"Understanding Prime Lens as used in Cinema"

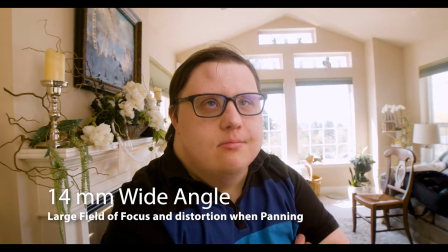[0:08]
All right, so using wide to telephoto lenses, prime lenses.
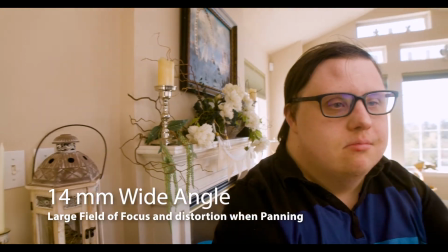[0:13]
This is a 14 millimeter. You can see it's kind of distorted in the way it views.
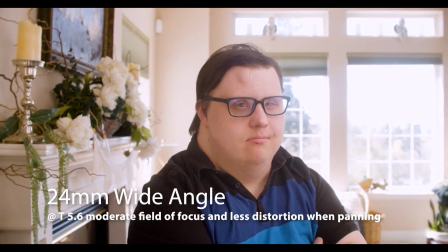[0:18]
Lots of detail in the background. The 24, also wide angle, does have the same amount of detail or similar amounts of detail in the background,
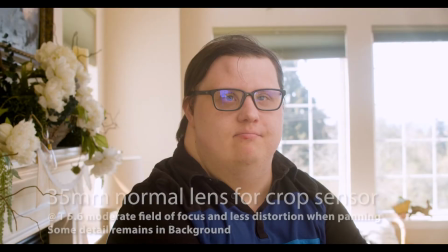[0:26]
but it doesn't have the distortion when you pan left and right. The 35 is a normal on a crop sensor.
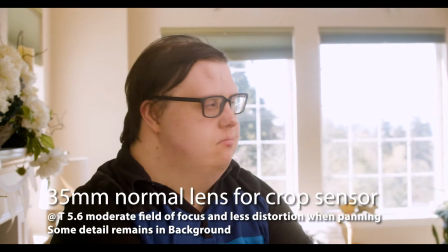[0:33]
Again, you're starting to get shallow depth of field, but not too much, and it looks pretty good.
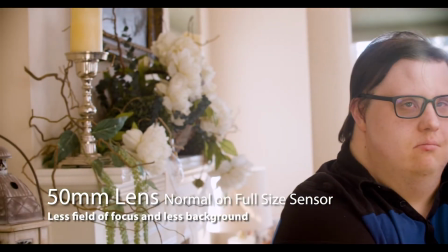[0:41]
50 millimeter, again, normal lens. Environment looks normal, the space looks normal, it feels more normal.
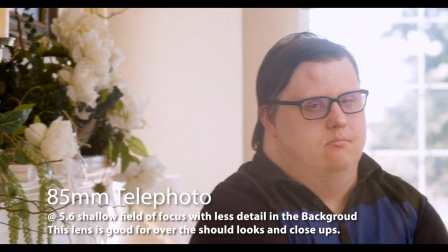[0:51]
85 compresses the space, puts you right in people's faces. It's one of my favorite lenses for doing over-the-shoulder shots, real intimate personal shots.
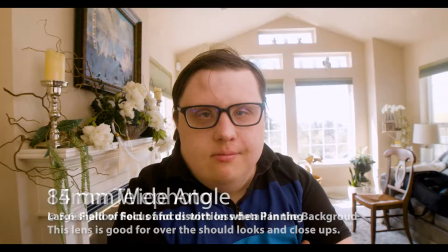[0:59]
Wide angle, telephoto, right? Wide angle, telephoto.
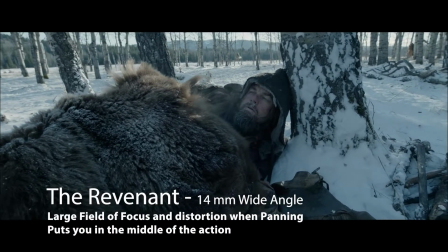[1:05]
See the difference in the background? Radical. Here's a Revenant film with a 14 millimeter, and
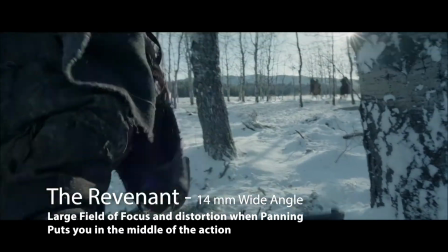[1:14]
Chivo, the cinematographer, really uses and made it okay to use these lenses, which way distort things.
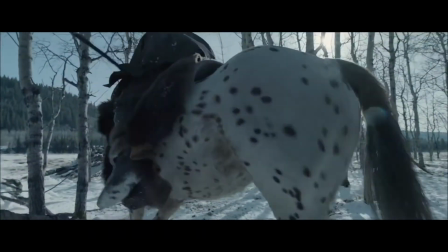[1:22]
See how big his shoulder is on this? And he pulls back, but you can see him in relationship to the Indians.
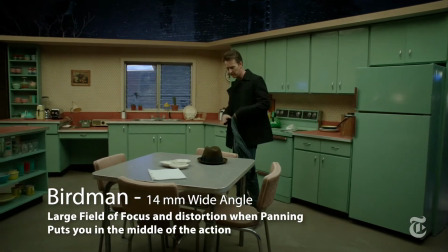[1:27]
He also used the same kind of approach in Birdman, maybe more of a 24 millimeter here,
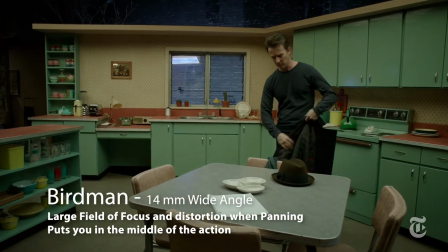[1:32]
but still a fairly wide shot, camera moving around, continuous shooting.
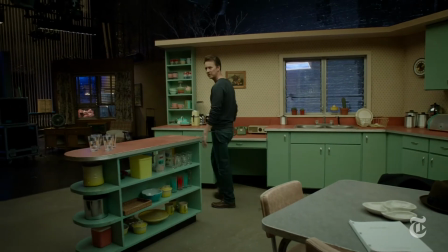[1:38]
Really setting up the scene so there's light everywhere, the scene's happening everywhere. Now he comes in close.
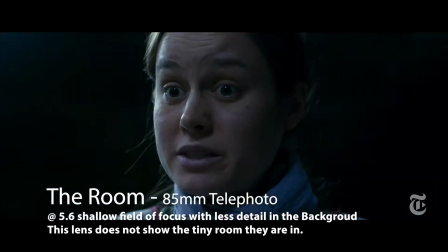[1:45]
Now, in here, the room, it was all 85 and 50s, really tight, close lenses.
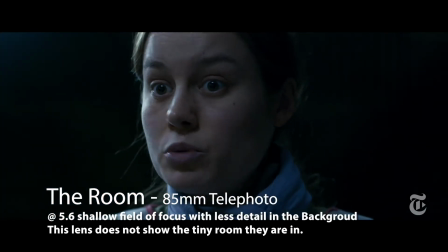[1:50]
Look at the background. There's no environment showing. The reason for that, it's a story about a mother and a boy who are trapped in a room because she's a slave of the man who owns the house.
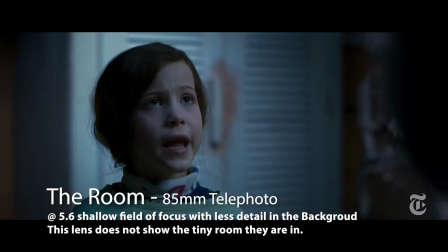[1:59]
And she has this little 8x10 room or something. So if you show that with a wide angle lens, it'll show too much detail.
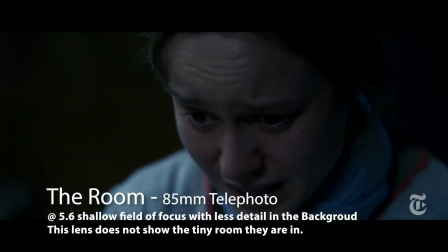[2:05]
By focusing on their faces and the emotional content and the boy arguing back at her,
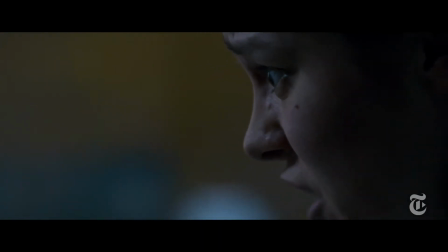[2:10]
it gets a much more powerful story and much more engaged, and the room disappears, as you can see here,
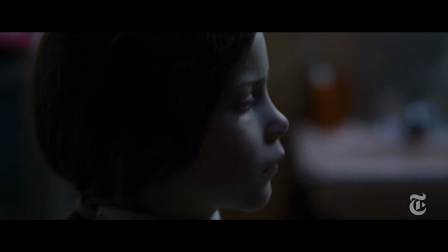[2:17]
with shallow depth of field.
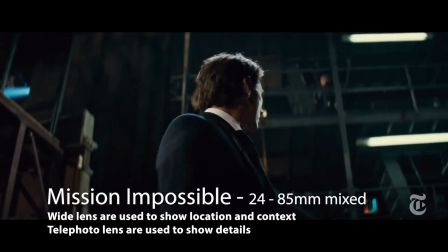[2:22]
So this next one, Mission Impossible, is a range from 24 to 85.
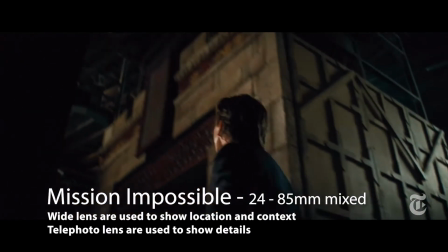[2:27]
Here's a 24 wide angle. The wide angle sets environment and shows you the whole world, these low angles.
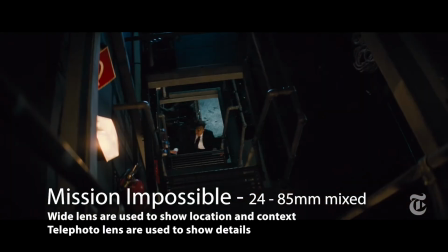[2:32]
He sees the assassin going up the stairs. Wide angle again.
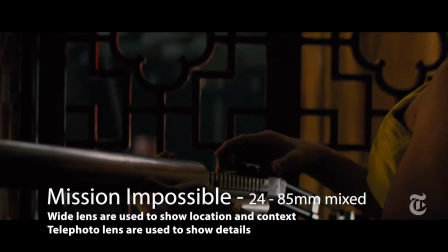[2:37]
But then telephoto, look at that compression through space and the pull shot onto the weapon being put together.
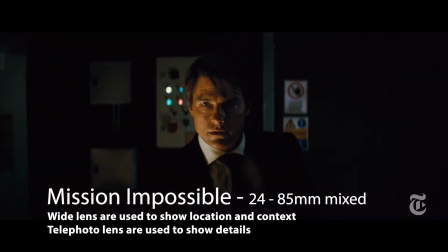[2:43]
Now a wide shot again to show environment and setting. So in this one, they go back and forth, wide shot, telephoto.
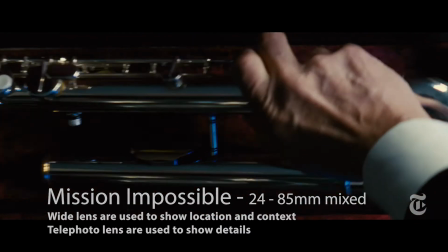[2:51]
With telephoto right here, right? Very much detail oriented and very much all about the weapon that she's pulling out.
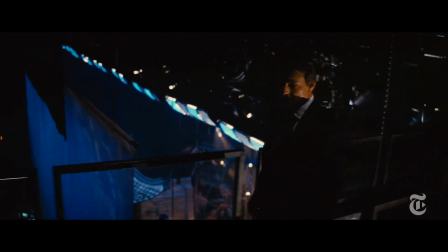[2:58]
See the gun's now more wide, not quite as wide, but the camera moving with him.
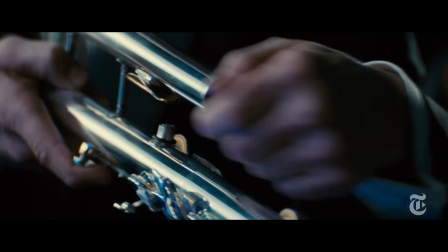[3:02]
So you can see why you choose different lenses and why they're more appropriate.
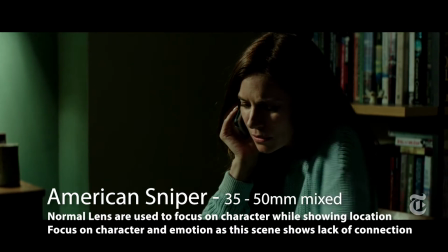[3:10]
Here with American Sniper, I think the lenses are all 35 and 50s.
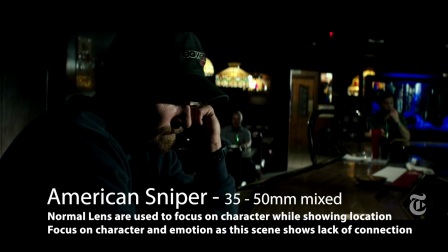[3:15]
They're not trying to compress the space, but they are trying to put it a little bit out of focus. And a normal lens feels more like your normal eye. You know, we're focused on him.
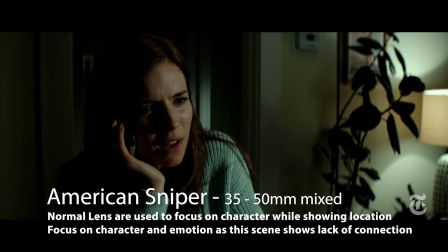[3:24]
He's come home from the war, but he hasn't come home to his house. He's sitting in a bar 6 blocks away.
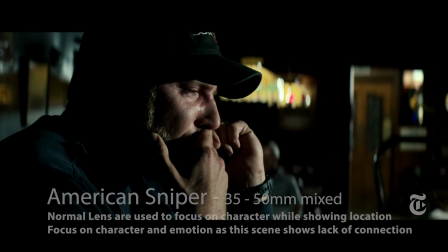[3:31]
And he calls his wife and she's wondering why. And that's why the normal lenses are so powerful for the emotional content. You can see the environments they're both in, but you're not killed by them. It's not all about the environment.
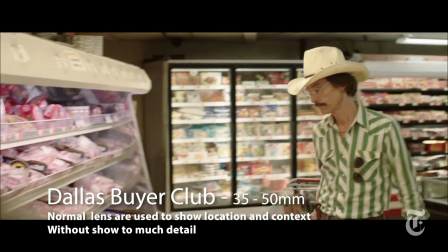[3:43]
Now here's Dallas Buyers Club. Same thing, 35 to 50s, but now the camera's pulled back further and you see more of the environment.
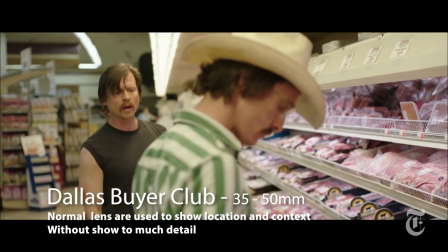[3:51]
It's more about seeing the world that is there and kind of getting some idea about it.
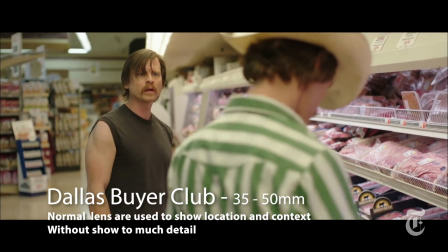[3:56]
By using these normal lenses, you're really setting an environment for the characters and you kind of get their relationship.
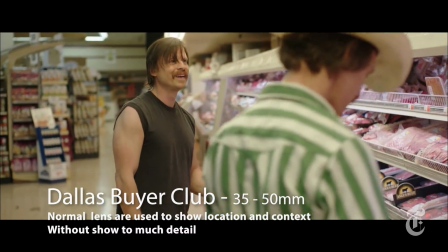[4:05]
But see, when you pull focus between the characters, it's not a huge space. You're not making gaps between everybody.
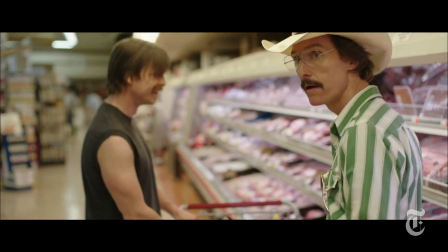[4:12]
The lenses are making it feel like this is normal times.